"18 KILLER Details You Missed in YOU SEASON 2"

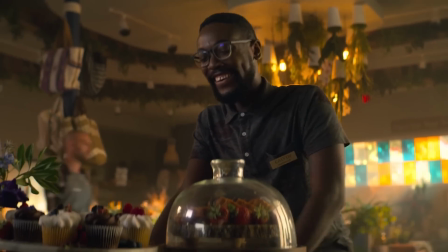4:08 The next day, when Joe asks Calvin to tell him what happened when he found him in the store in the middle of the night, Calvin says...
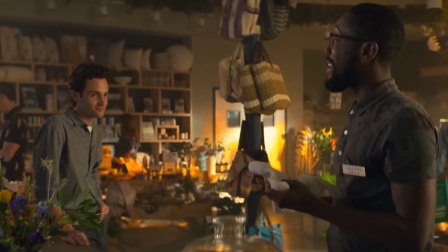4:15 Okay, you've got to remember the part where you were ranting about how the peaches were mad at you.
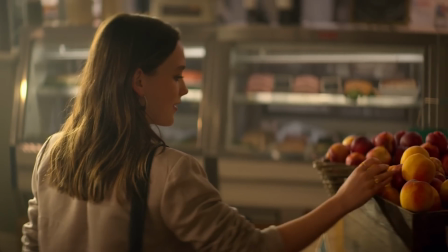4:20 And it's no coincidence that during his first encounter with love, she jokes to him...
Excuse me?
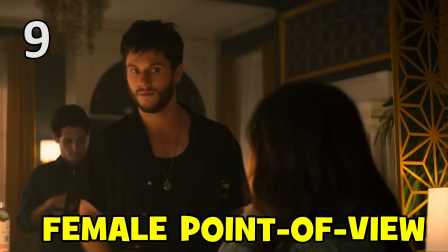4:25 Do you think this peach looks like a butt?
There's a funny bit of meta-commentary about Yu's first season when Ellie passes critical
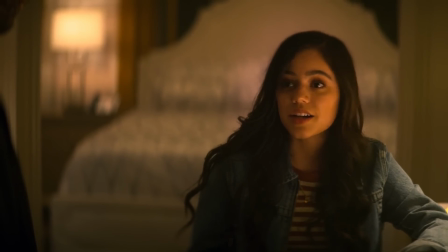4:32 judgement to Over 40's script for his adaptation of Beck's book The Dark Face of Love.
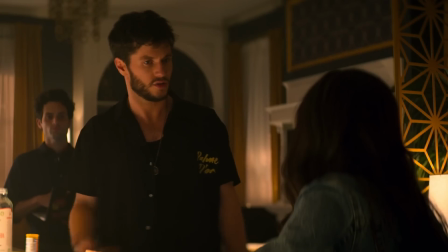4:36 First off, the script is predictable. OK, well, I was staying true to the source material. And the female perspective is sorely lacking.
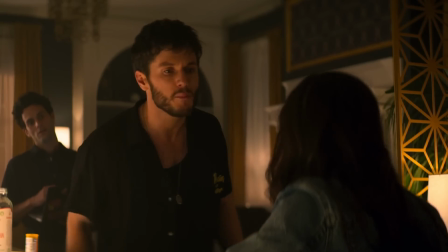4:43 Oh, Beck was real! She hunks the pillow multiple times!
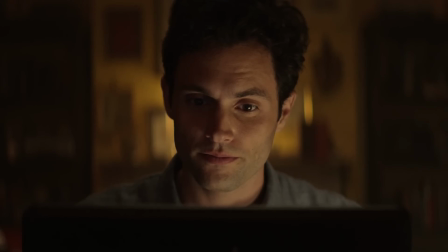4:46 It's a humourous recognition by the show's own writers that, like the original book, almost everything in you is told from Joe's point of view,
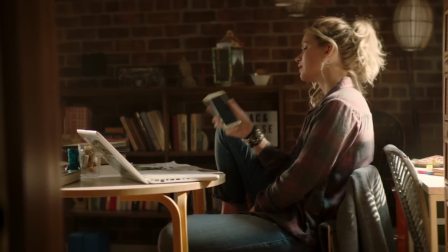4:53 with one small exception in the fourth episode of season one where some of the episode was told from Beck's perspective.
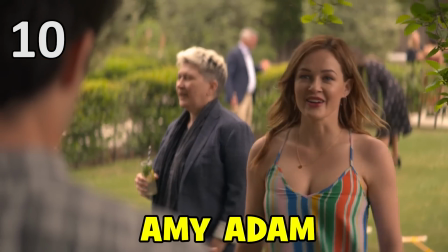4:59 What was that? Eight seconds?
There's also a joke about the somewhat ridiculous alias Candice uses to hide her identity when she arrives in LA.
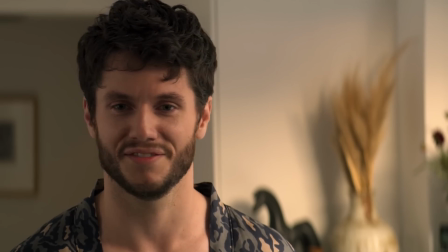5:09 You also said your name was Amy Adam which, come to think of it, sounds really stupid.
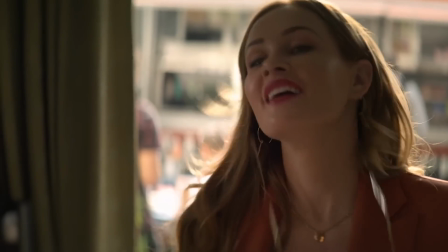5:14 What was Britney Spears already taken?
The name Amy Adam is also an easter egg to the book Hidden Bodies which Season 2 is based on.
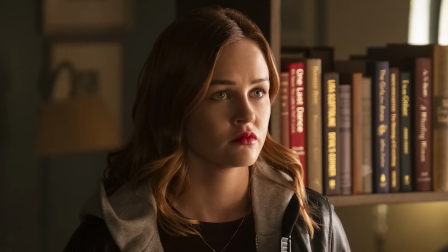5:22 In the novel, Amy is a completely separate character from Candice. Basically, she's an ex-girlfriend of Joe's who runs away from New York after she scams him.
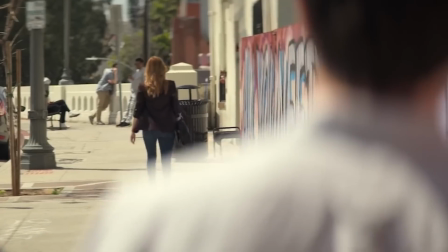5:30 Joe then leaves New York to hunt Amy down with the intention of killing her.
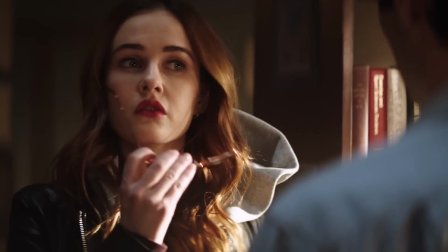5:35 The TV show neatly reverses this by having Amy, aka Candice, track Joe down instead.
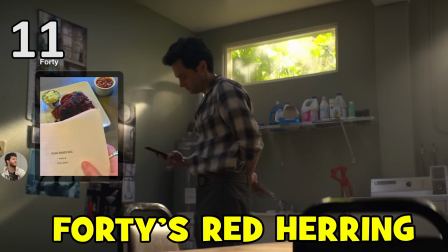5:41 The show also gets to play around with our expectations of what will happen by the end of Season 2 by getting
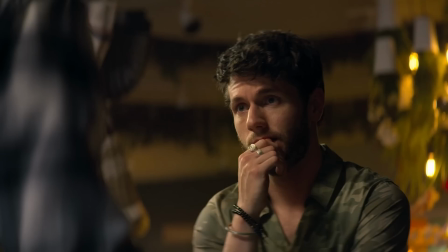5:47 Forty to deliver a little red herring early on in the season when he sits down with Joe to discuss his script,
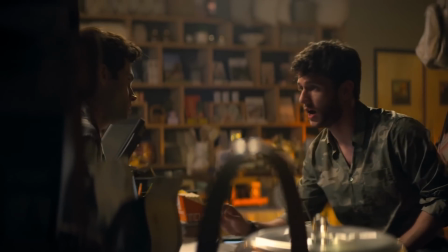5:52 bang, marry, kill. In the end, our guy has to murder all three women.
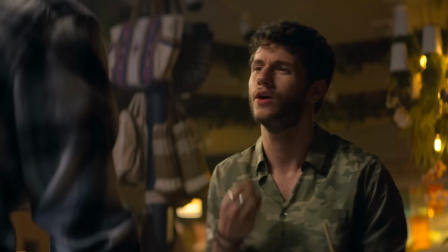5:58 It's like the ultimate irony."
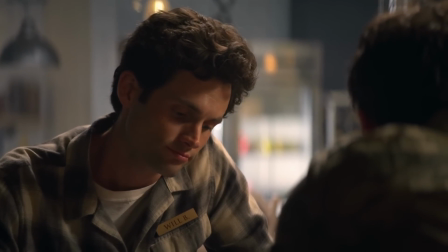6:01 Now, when you watch this for the first time, you might think it means that Joe will end up killing the three main women in his life right now, Candace, Delilah and Love.
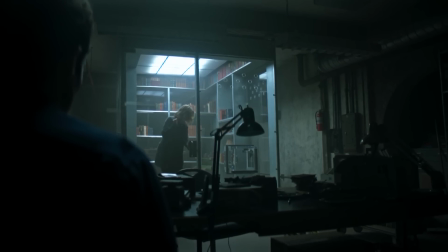6:10 Especially when you think back to how he basically did the same to three women in Season 1, Beck, Peach and Candace, who Joe assumed he'd killed.
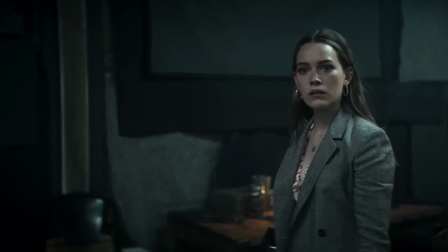6:17 However, it's a bit of a red herring, as the surprise villain of the second season is Love, who ends up killing Candace and Delilah.
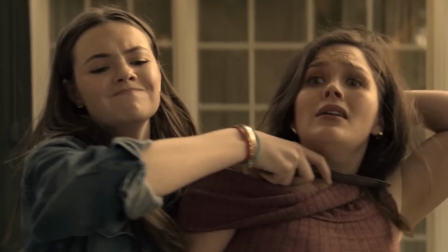6:24 And if we add that she also killed her family's au pair, Sofia, that makes Love the one to kill three women by the end.
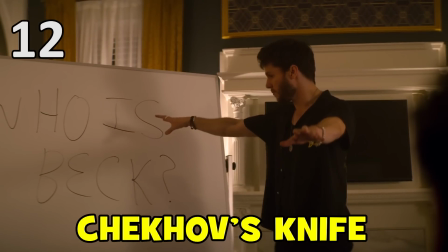6:32 Season 2's writers also have some fun with the famous dramatic principle of Chekhov's gun,
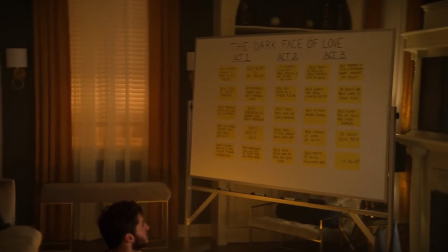6:37 which, for anyone who's unfamiliar, is the basic idea that every element in a story should serve a purpose and that,
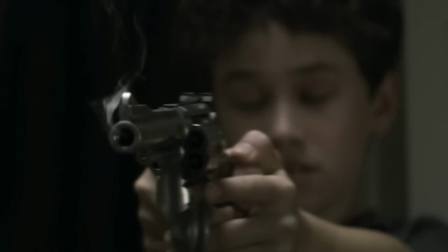6:42 for example, if you draw attention to a gun, then that gun must go off at some point in the story.
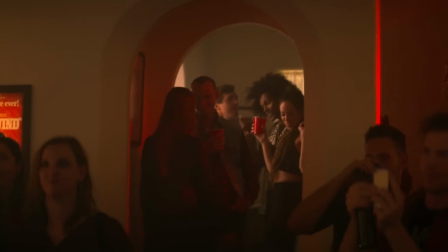6:48 In You it's used as a big clue to who the secret killer of Season 2 will actually be
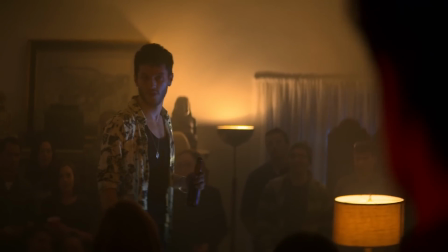6:52 when Forty begins to drunkenly explain his feature film idea at Henderson's party.
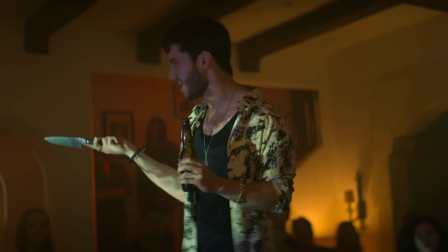6:57 It's Chekhov's knife and as soon as we see it, we know throats are gonna get cut.
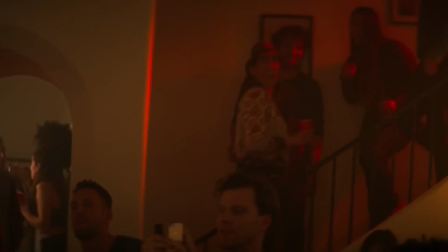7:03 But we don't know who's and we don't know why.
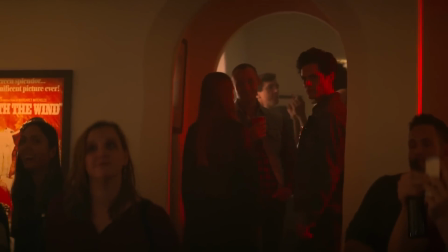7:06 She's cutting an apple right now, but the audience is gonna be subconsciously terrified.
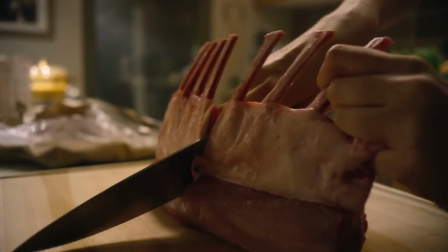7:13 This is a major hint that when we see Love expertly use a knife to butcher a piece of meat, that she'll end up butchering several people by the end of the season.
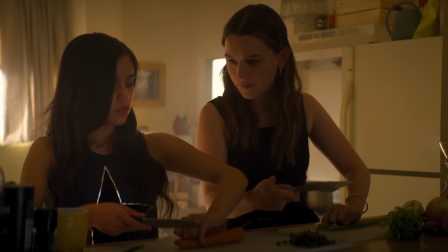7:20 I'll hold your knife like this. Up here. Mm-hmm.
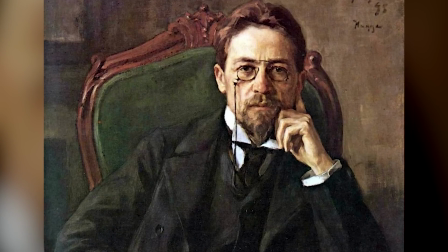7:23 By the way, we owe the principle of Chekhov's Gun to influential Russian playwright and short story writer Anton Chekhov,
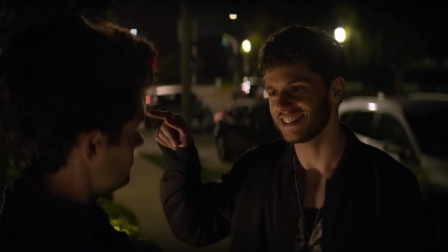7:30 who hated any element in a story making false promises to the audience.
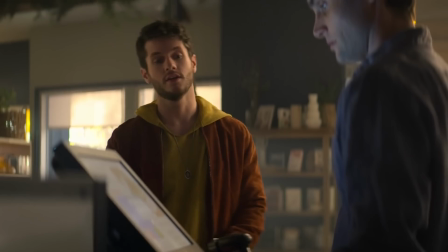7:34 And the writers of You joke around with this idea when Forty tells Joe about how his script is developing.
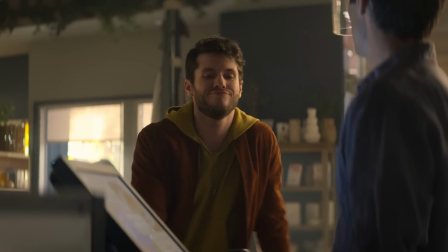7:39 I don't think false promises is going to happen. It's a short story, not a feature film.
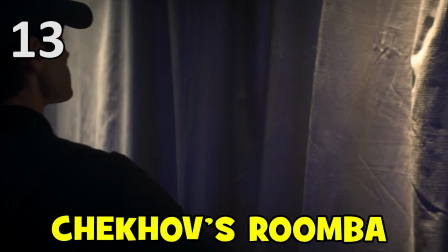7:45 Chekhov's Gun also pops up when Joe breaks into Henderson's basement looking for evidence of his crimes against underage girls.
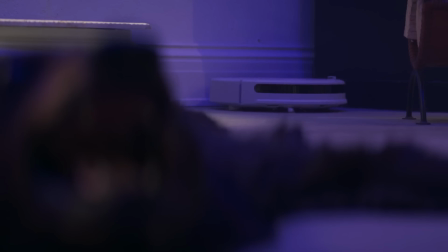7:52 There, he discovers a robot vacuum cleaner that starts up automatically.
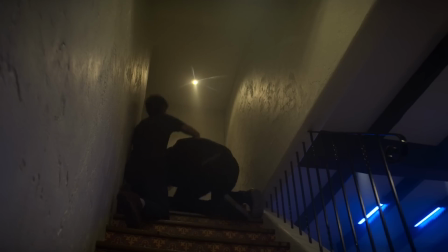7:56 In a case of Chekhov's Roomba, the device comes into play on Joe's next visit after he kills Henderson,
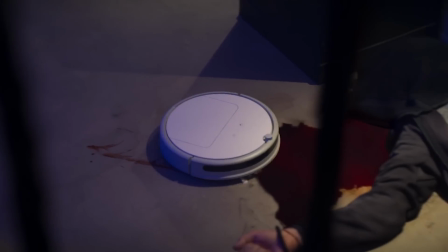8:01 when it switches on automatically and mixes Henderson's blood with Joe's blood from his nosebleed.
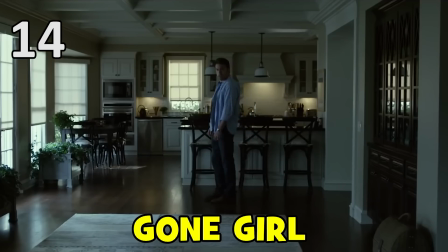8:07 The psychological thriller Gone Girl gets some interesting references in this season of You.
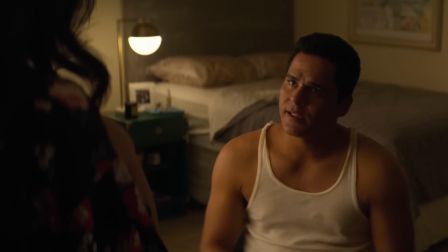8:12 First of all, there's a very deliberate decision to name Delilah's police officer hook-up, David Fincher.
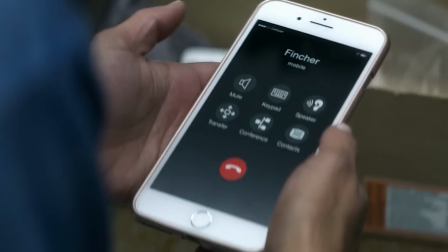8:18 That's the same name as the director of Gone Girl, a little detail that doesn't escape Joe's observation.
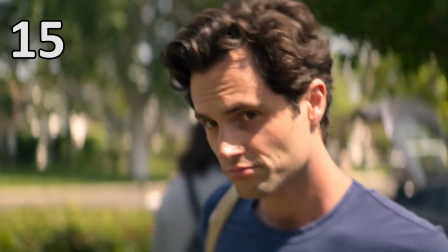8:23 Like Officer Other David Fincher.
And the ending of the second season also has numerous parallels with the ending of Gone Girl.
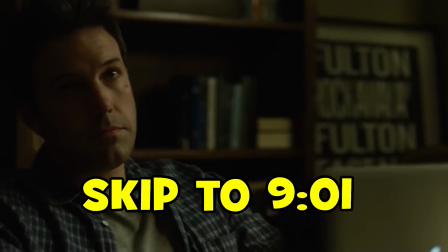8:30 Spoilers for that movie ahead, but you can skip to this timestamp in case you haven't seen it.
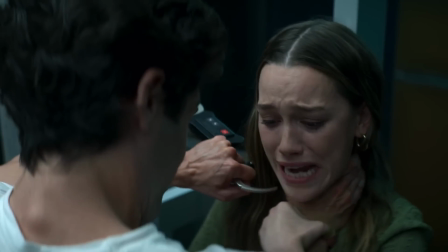8:35 In the final episode, Love tells Joe she's pregnant, which is the only thing that stops him from killing her and leaving,
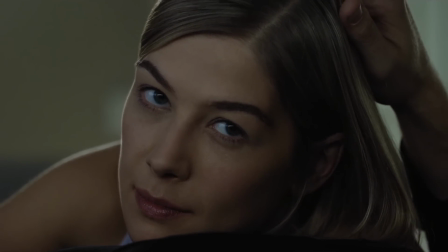8:41 similar to how Rosamund Pike reveals she's pregnant to Ben Affleck with his child at the end of Gone Girl,
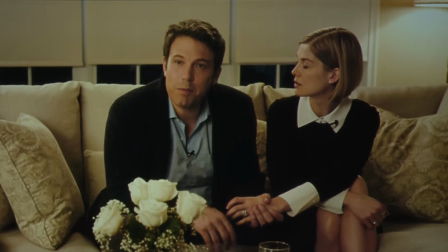8:46 which again is the only reason he decides to stay with her. And the twist in both Gone Girl and You Season 2 is that the main female protagonist is
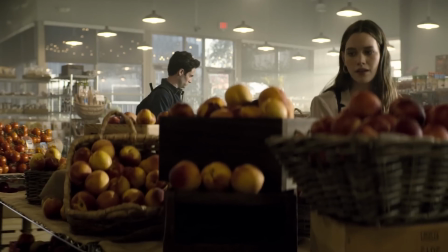8:54 revealed to be a psychopath or sociopath who secretly engineered numerous key events in the story.
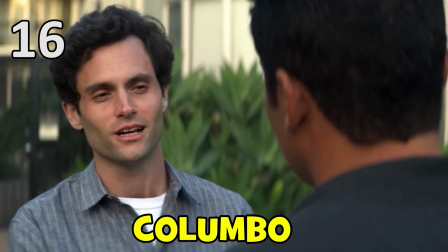9:00 Officer Fincher is also used for a humorous reference to a famous TV detective when Joe snarkily comments that Fincher...
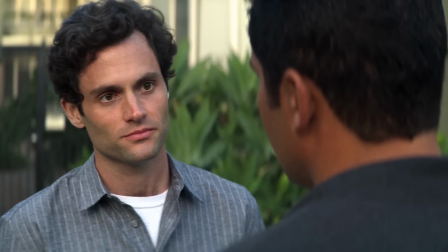9:07 And operates with all the nuance of Columbo.
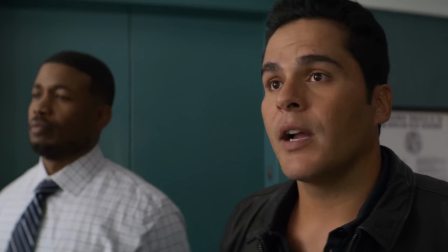9:09 And true to Joe's observation, in the final episode before Fincher lets Ellie leave police custody, he uses Columbo's trademark catchphrase.
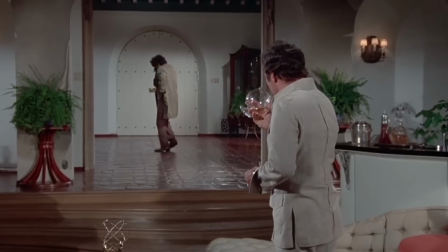9:16 Oh, and one more thing. One more thing, sir. One more thing.
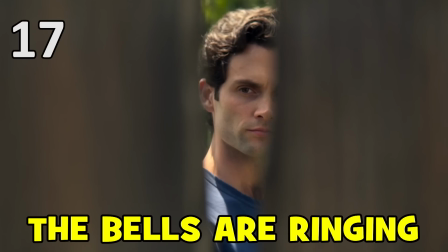9:21 Just one more thing, sir. Yes, Lieutenant.
The final scene of Season 2 is clearly setting up the third season,
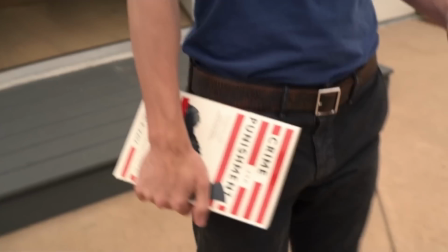9:28 but there's a very subtle musical and audio easter egg in this scene that signals Joe's about to have his attention drawn to yet another woman.
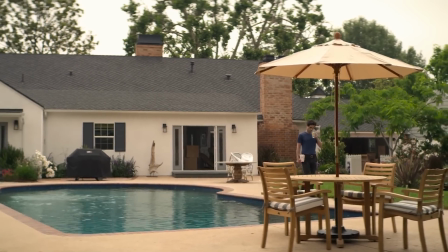9:35 You need to listen very carefully because as Joe walks out into the garden and thinks about his fate,
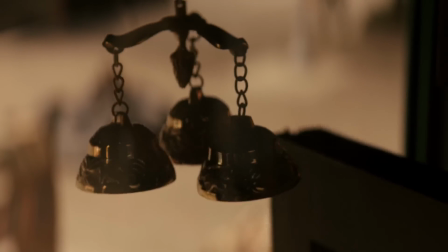9:40 there's a little bell sound in the music that reminds me of the doorbell at Moonies that rang when Beck first entered his life in the pilot episode.
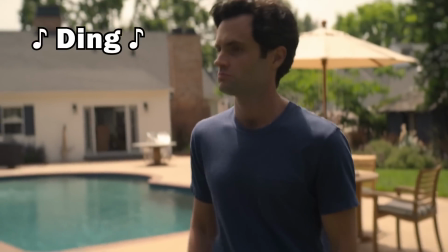9:48 But that's not how destiny works, is it?
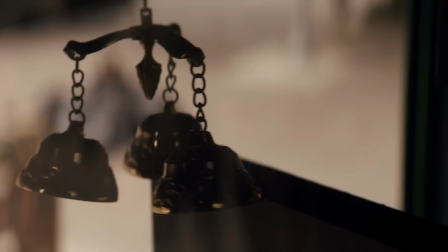9:53 Well, hello there.
That doorbell also rang when Candace came back into Joe's life at the end of Season 1,
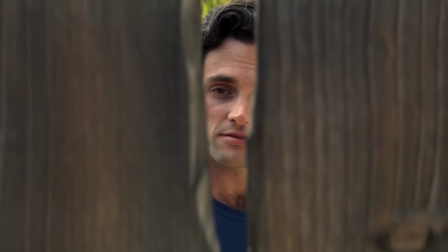9:59 and a little bell is now ringing for Joe at the end of Season 2 as a brand new woman seems set to become the object of his obsession.
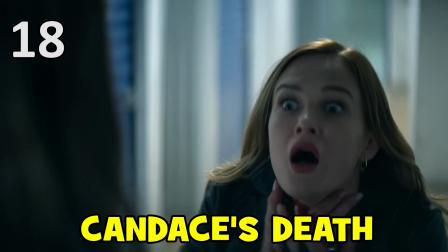10:07 One of the earliest clues the writers laid for us about the ending of Season 2 was right in the opening scene of the first episode,
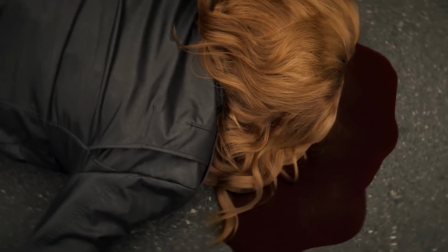10:13 when we see the body of a red-headed actress on a film set lying in a pool of blood, complete with Candace's signature leather jacket and heart-shaped sunglasses.
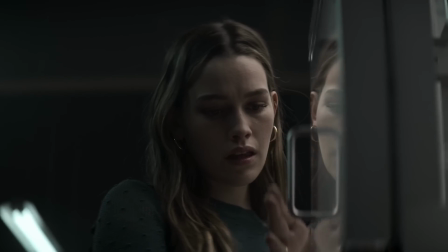10:21 And I go into that and all the other secret clues about Love's dark nature in my Ending and Twist Explained video.
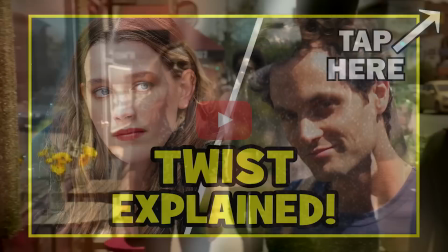10:28 Tap the screen here or there's a link you can follow in the video description. So did you spot any other cool details or easter eggs in Season 2?
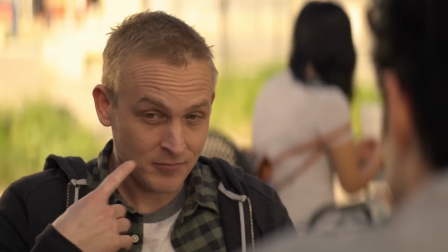10:36 And what were your favourite moments or new characters? Leave your thoughts in the comments below. below.
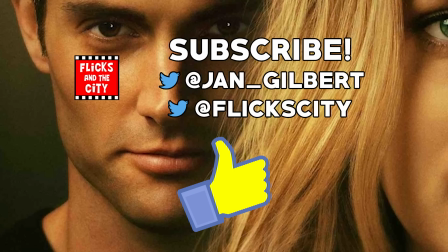10:41 If you enjoyed this, then a like and a share are hugely appreciated. Tap left for my next You video or tap right for another video you're sure to like. Thanks for watching and see you next time, yippee-ki-yay, movie lovers!